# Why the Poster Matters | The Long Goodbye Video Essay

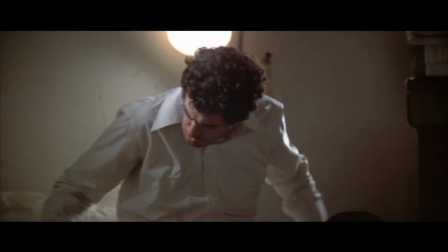4:08 He's so laid back that he doesn't even have an internal monologue. Those cynical remarks and witty observations that we've grown accustomed to have all but disappeared.
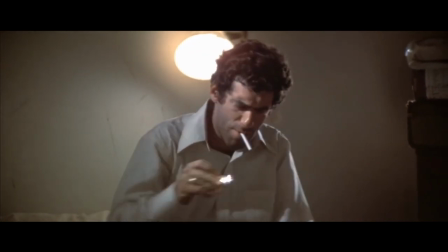4:17 I think this is interesting, especially considering one thing. War.
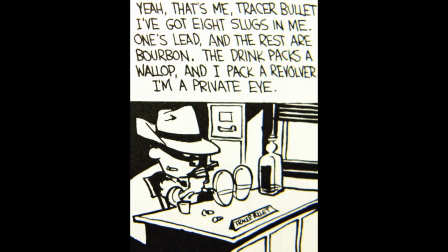4:23 Noir and hard-boiled literature has its roots in a post-war environment.
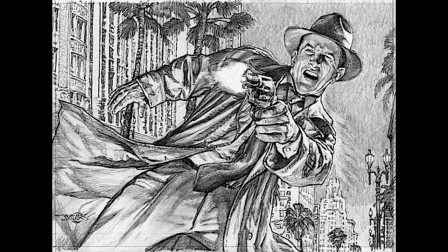4:27 These stories are told with a deep cynicism and sadness as they explore the underbelly of society, trying to right wrongs and fight against a great sickness in the world. but in The Long Goodbye there is
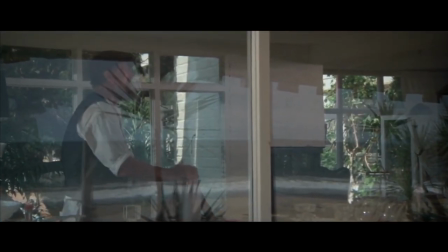4:40 no mention of a war a staple of the genre there's none of that post-war depression but
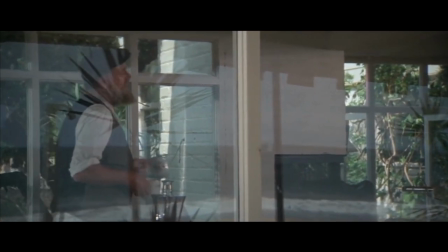4:46 it's not because there isn't a war going on that's the Vietnam war and yet there's
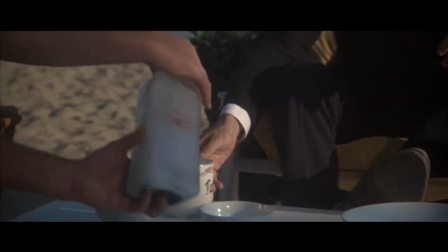4:51 no mention of it in this film very uncharacteristic until
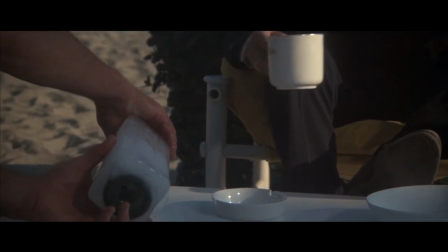4:56 you think about it whereas noir grew from a disgust for evil in a post-war
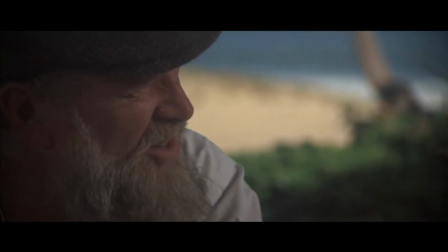5:01 environment wars were sickly and atrocious things were done in the U.S. with the good guys.
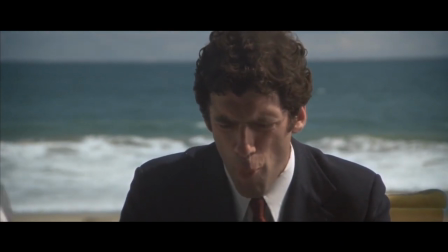5:07 Now it's very different. Now the lines are not so clear.
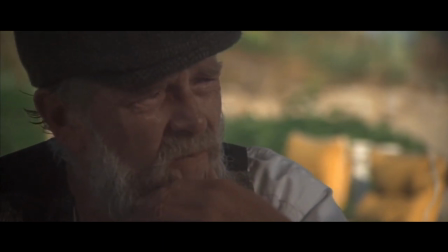5:11 Now maybe we don't even want a war at all as our boys go and die in the jungles of Vietnam.
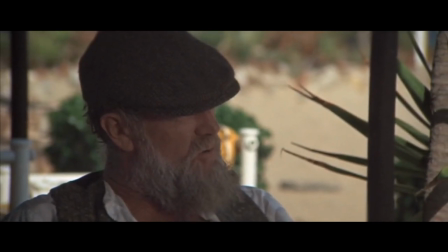5:17 Things are not so clear cut in the 70s as in the 40s or the 50s.
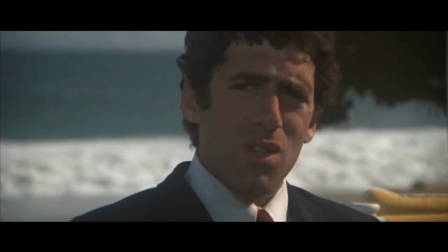5:22 Things are confusing now and as such Philip Marlowe has given up with his internal monologue.
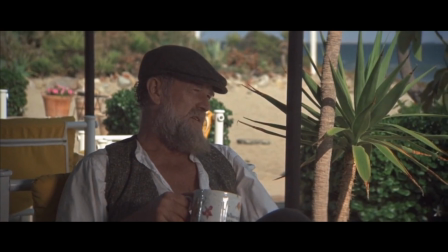5:27 He doesn't show the same attitude toward gangsters, the henchmen.
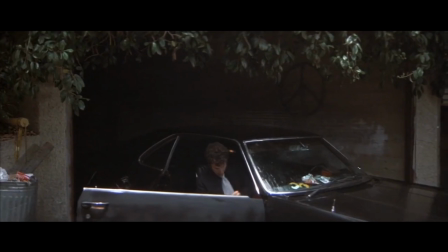5:32 He tells, in a bit of comedy, one of the henchmen exactly where he's going.
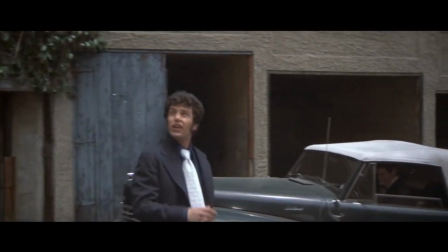5:37 His demeanor is one of just a dude. He doesn't know much more than you, just letting things live and let live with a healthy dose of humor.
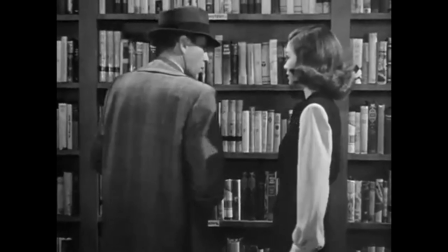5:44 This Philip Marlowe is not a sequel of the Humphrey Bogart Marlowe in The Big Sleep, but rather a prequel for The Big Lebowski.
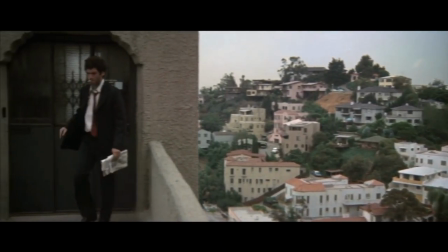5:53 I think there's this wonderful scene that embodies this character where he comes up the elevator to his flat and he goes to his neighbor's house with all the
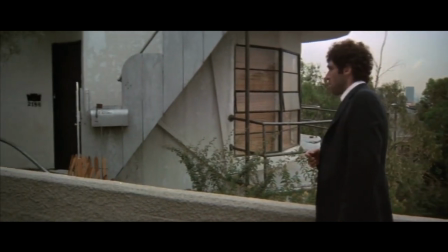6:01 topless yogi hippies and he asked them if they'd seen his cat and they didn't respond and so he kind of was just like all right
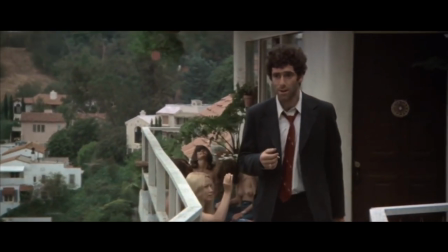6:09 and he walks away and he utters this line they're not even there okay with me that's
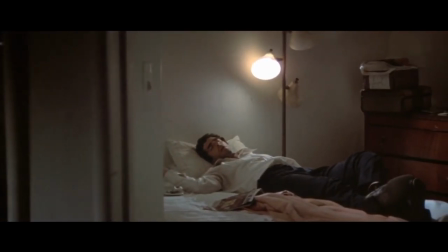6:16 Elliot Gould's Philip Marlowe so it goes without saying that the world is more confusing now than ever and Philip Marlowe has changed accordingly
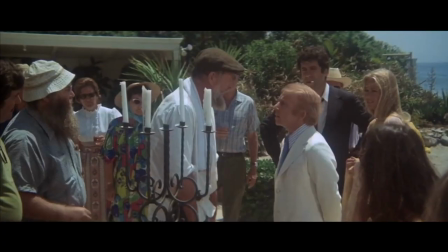6:23 why is it confusing well for one mammoth writers are intimidated by tiny little
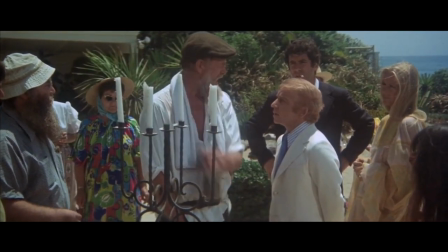6:28 doctors, but also because of how it's shot. In noir, the camera is highly psychological.
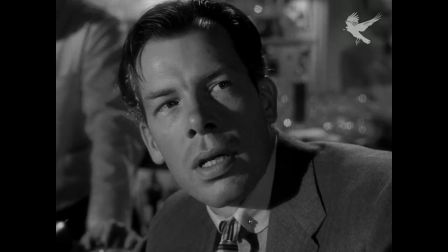6:35 Characters are shown to have power by the angle of the camera. Inserts place importance on certain items, guns, knives.
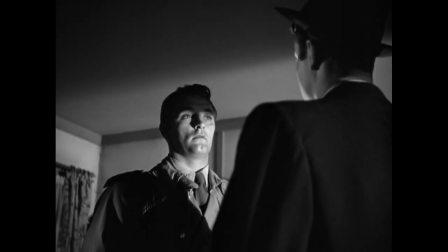6:42 The lighting is harsh, shadows dance upon the walls, crevices lost in darkness, faces half in black.
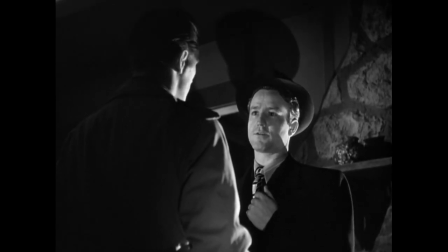6:50 These films are constantly visually telling you exactly what's going on and who to root for.
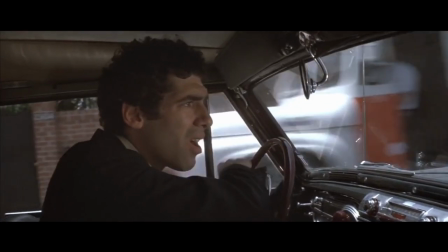6:56 The long goodbye doesn't really do that.
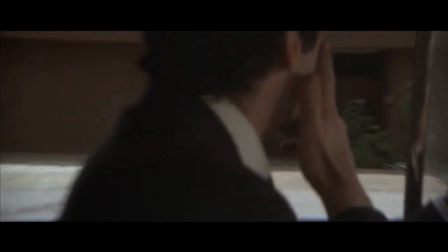6:59 Instead, the goal on set was, and I'm not even kidding, to move the camera with as little motivation as possible.
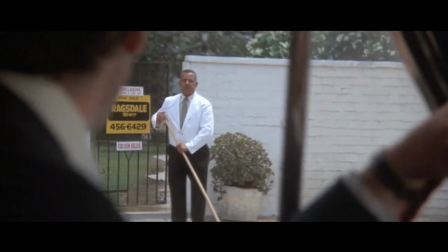7:07 As a result, it's almost as if we're staying on the edges of the story, peering in through that, circling around this.
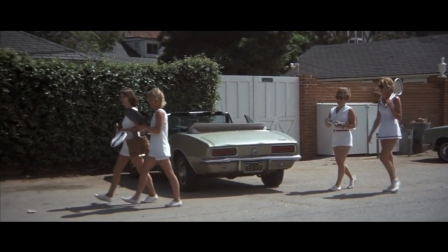7:14 The harsh shadows of which the genre gets its name, noir, meaning black, are nowhere to be found.
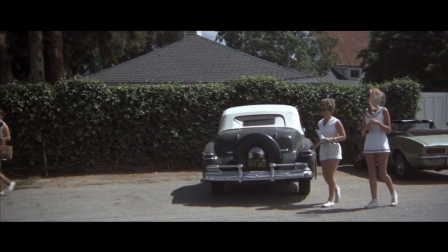7:20 In classic Altman style, this film is lit extremely naturalistically.
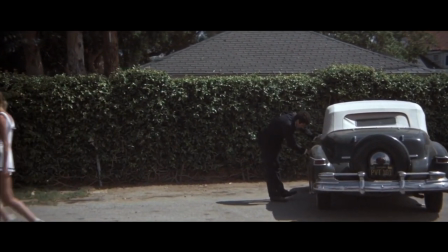7:26 The film stock was also flashed to give the whole film a really foggy feel to it,
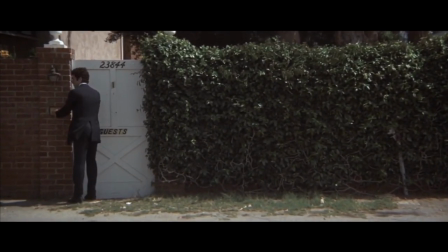7:32 and I would be remiss not to talk about the locations, which are filmed generously in Altman style.
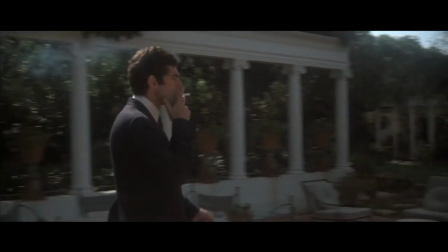7:37 We are greeted by the extensively decorated house of the Wade couple, the traffic light of the yogis, and numerous other locations that we travel through.
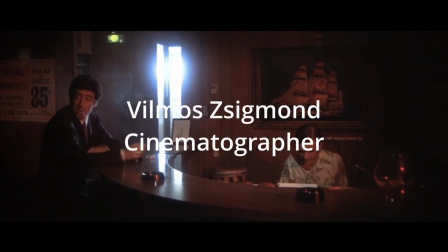7:45 Robert Altman in Vilma Ziegsman's style is the opposite of noir.
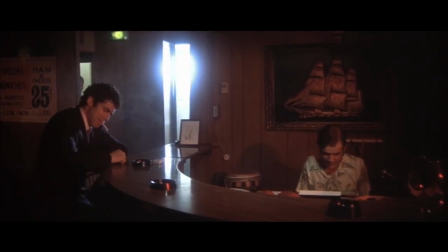7:50 The camera is unmotivated letting us in essence unlike the books of Raymond Chandler and much like Elliot Gould's rendition of Philip Marlowe,
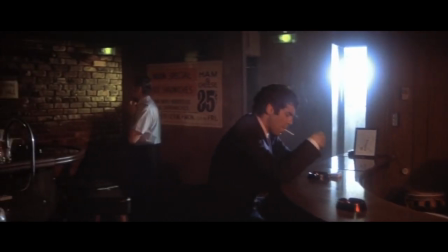7:59 this film doesn't know what the hell is going on.
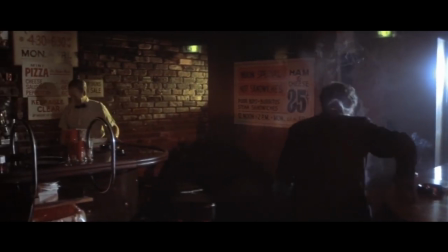8:02 Altman has placed our 50 story and crammed it into a 70s shaped box but it doesn't quite fit.
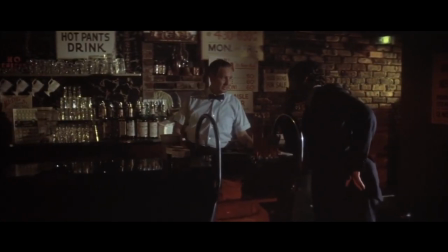8:08 But to be clear this film is not as opposed to its main character light-hearted.
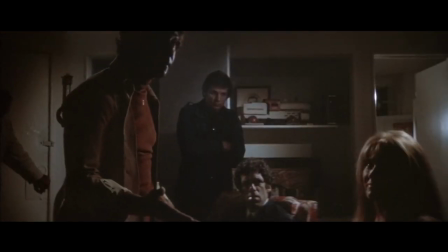8:13 In fact what's probably the most famous scene from the film the chilling coke bottle scene is also one of the most violent.
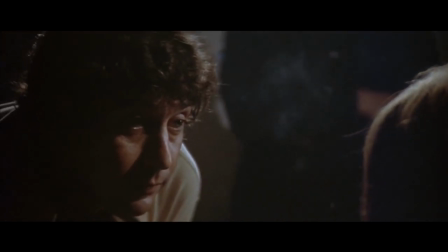8:22 In it, Marty Augustine slams a coke bottle into Joanne's face.
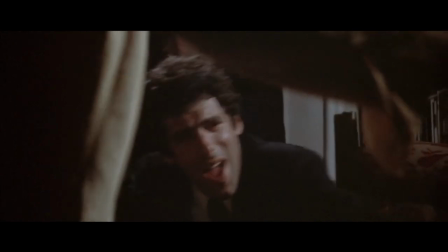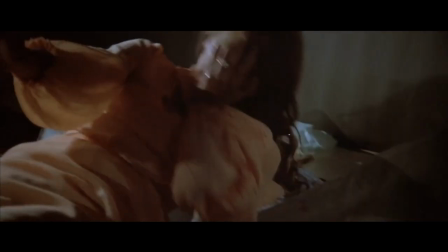8:36 Yes, this film does indeed deal with serious subject matter.
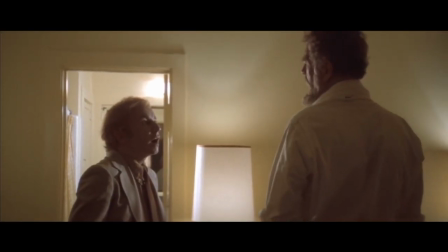8:41 We have an alcoholic writer who is coerced and bullied by a doctor before drowning himself in the sea.
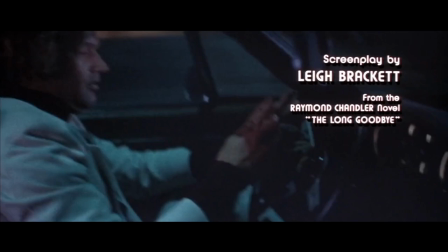8:48 And of course, there's the murder of Terry Lennox's wife, A scene so brutally violent that it isn't even shown on the screen.
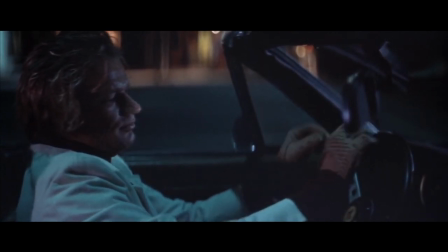8:57 Our hero might be light-hearted, and his cinematography might be bright and naturalistic, but that hasn't stopped the violence that is a staple of noir.
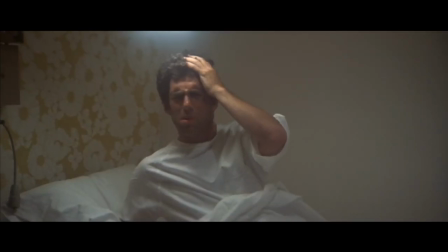9:06 And this brings me to my favourite part of the film, the harmonica. It's introduced in the final minutes before reappearing in the final scene.
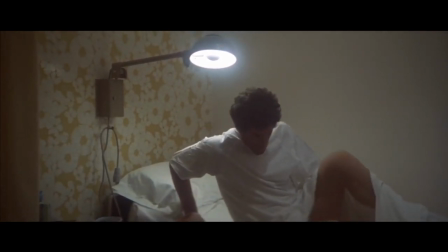9:14 Both instances so close together that they can't help but be compared. In one scene, Elliot Gould wakes up, just as he did at the beginning of the film.
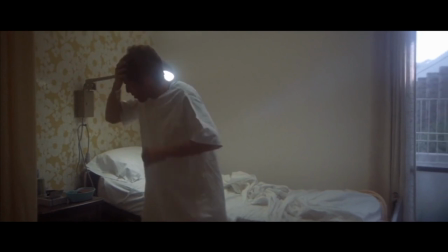9:23 He's in a hospital. You can hear the screams of people far off in other rooms. A man is wrapped in bandages just across from Gould.
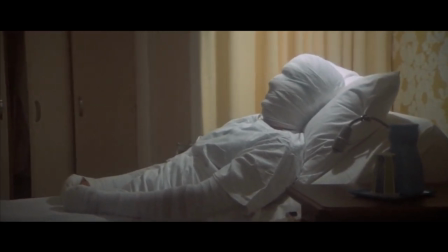9:33 He gives him a harmonica. This little scene, in my opinion, is the essence of noir.
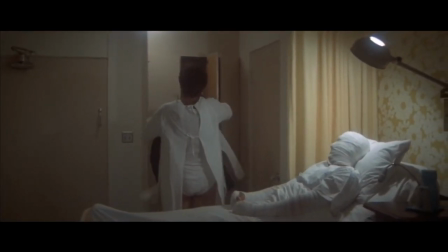9:39 A damaged man hands a private detective a harmonica to play a little song for the downtrodden.
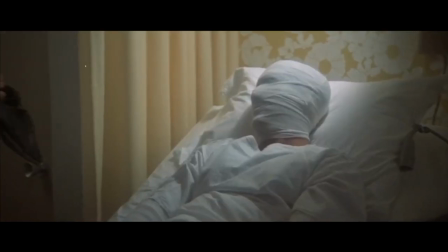9:45 in the midst of a world filled with screams from other rooms.
Tell that guy that it don't hurt to die.
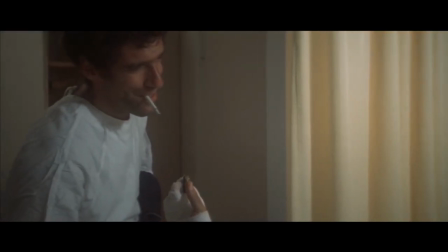9:52 You know, that's the smallest one I've ever seen. You know, listen up.
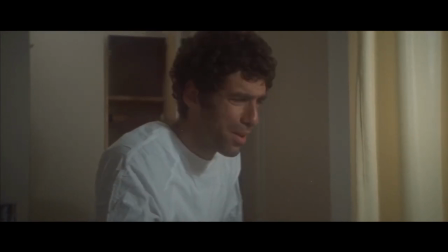9:57 I can't. I've got a tin ear. Here you go. That's for me.
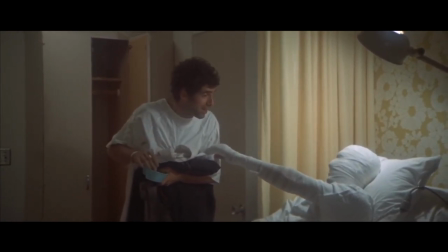10:05 Okay, I'll practice. See you later.
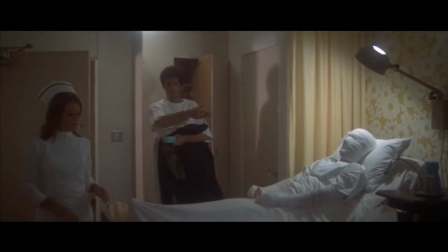10:08 When talking about his characters, Raymond Chandler said, I know exactly what real private detectives are like.
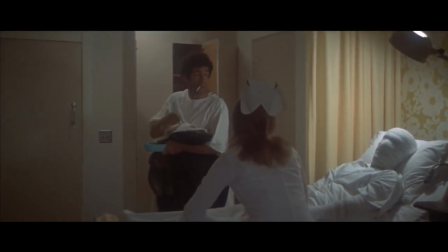10:16 Sleazy little drudges with no more personality than a blackjack, and about as much moral stature as a stop and go sign.
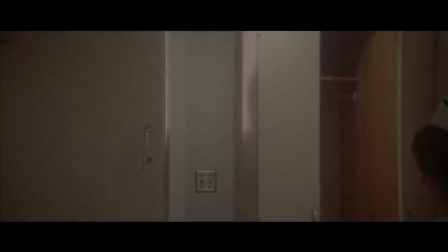10:23 He went on to talk about his characters, his Philip Marlowe,
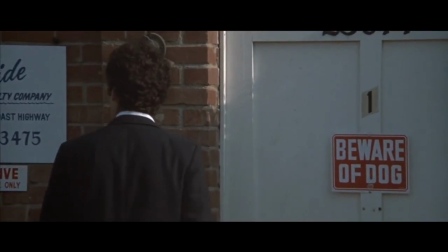10:29 saying, Down these mean streets, a man must go, who is not himself a man, who is neither tarnished or afraid.
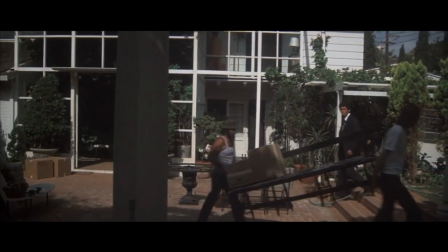10:37 The detective in this kind of story must be such a man. he is a hero, he is everything. In simple terms,
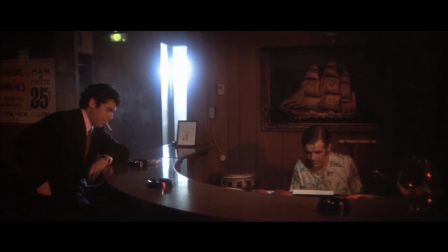10:46 the hard-boiled private detective is simply a man who plays a harmonica for those in bandages in a world of screams of mean streets.
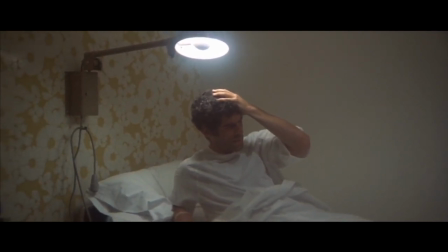10:56 This scene is poetically beautiful in its tribute to the heart of the hard-boiled genre.
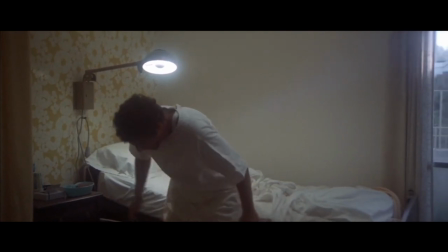11:05 While Philip Marlowe might be a loser and the cinematography isn't what we're used to, the long goodbye still cares about the noir genre.
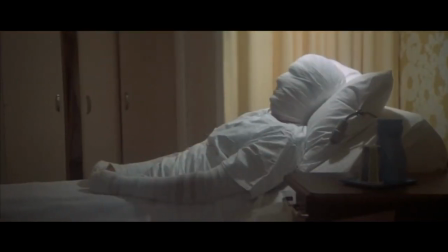11:13 It still has the violence that the genre fights against.
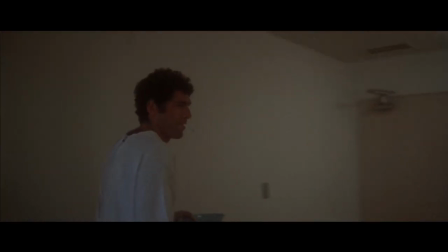11:18 But closely following the hospital sequence we have another appearance of the harmonica.
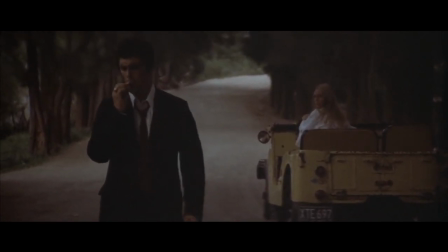11:23 This time in the final scene as Elliot Gould dances off into the distance having righted the wrongs and solved the case.
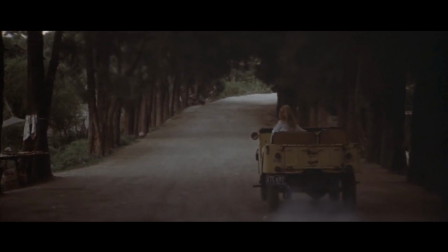11:31 And this time our harmonica is drowned out by the anthem of Hollywood.
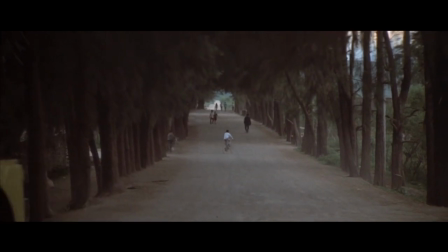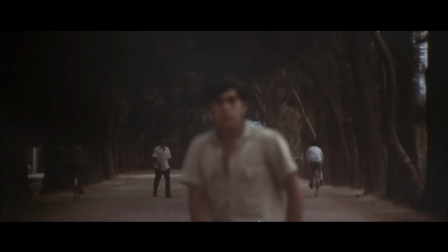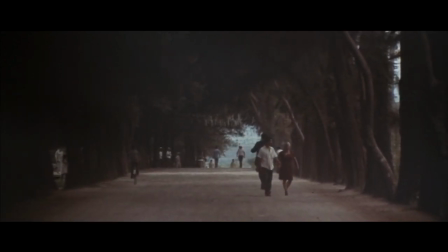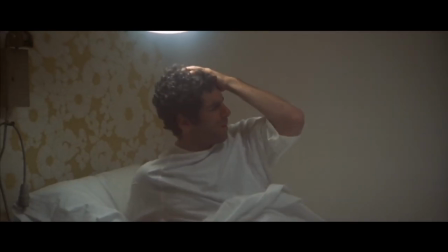11:54 The whole ending, from the moment he wakes up in the hospital to his dance down the road, feels odd.
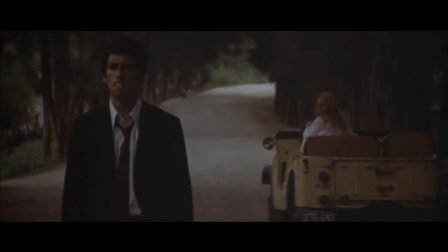12:00 It feels very rushed and neat, tied up in a bow. Sure, it finishes the story, but it almost feels like an obligation.
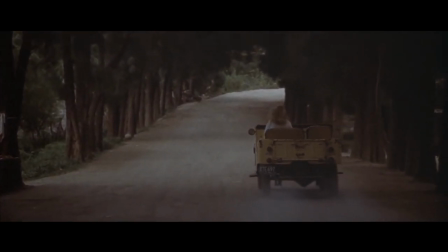12:07 An obligation to check the boxes to satisfy expectations. I think the long goodbye says something rather simple.
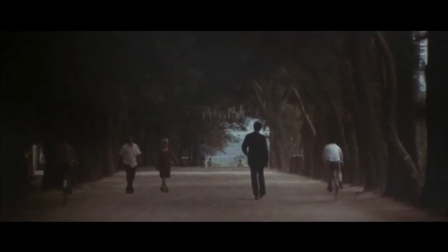12:15 Genre isn't what's happening, or who's on screen. it isn't the harsh shadows, the tough P.I., the storybook ending.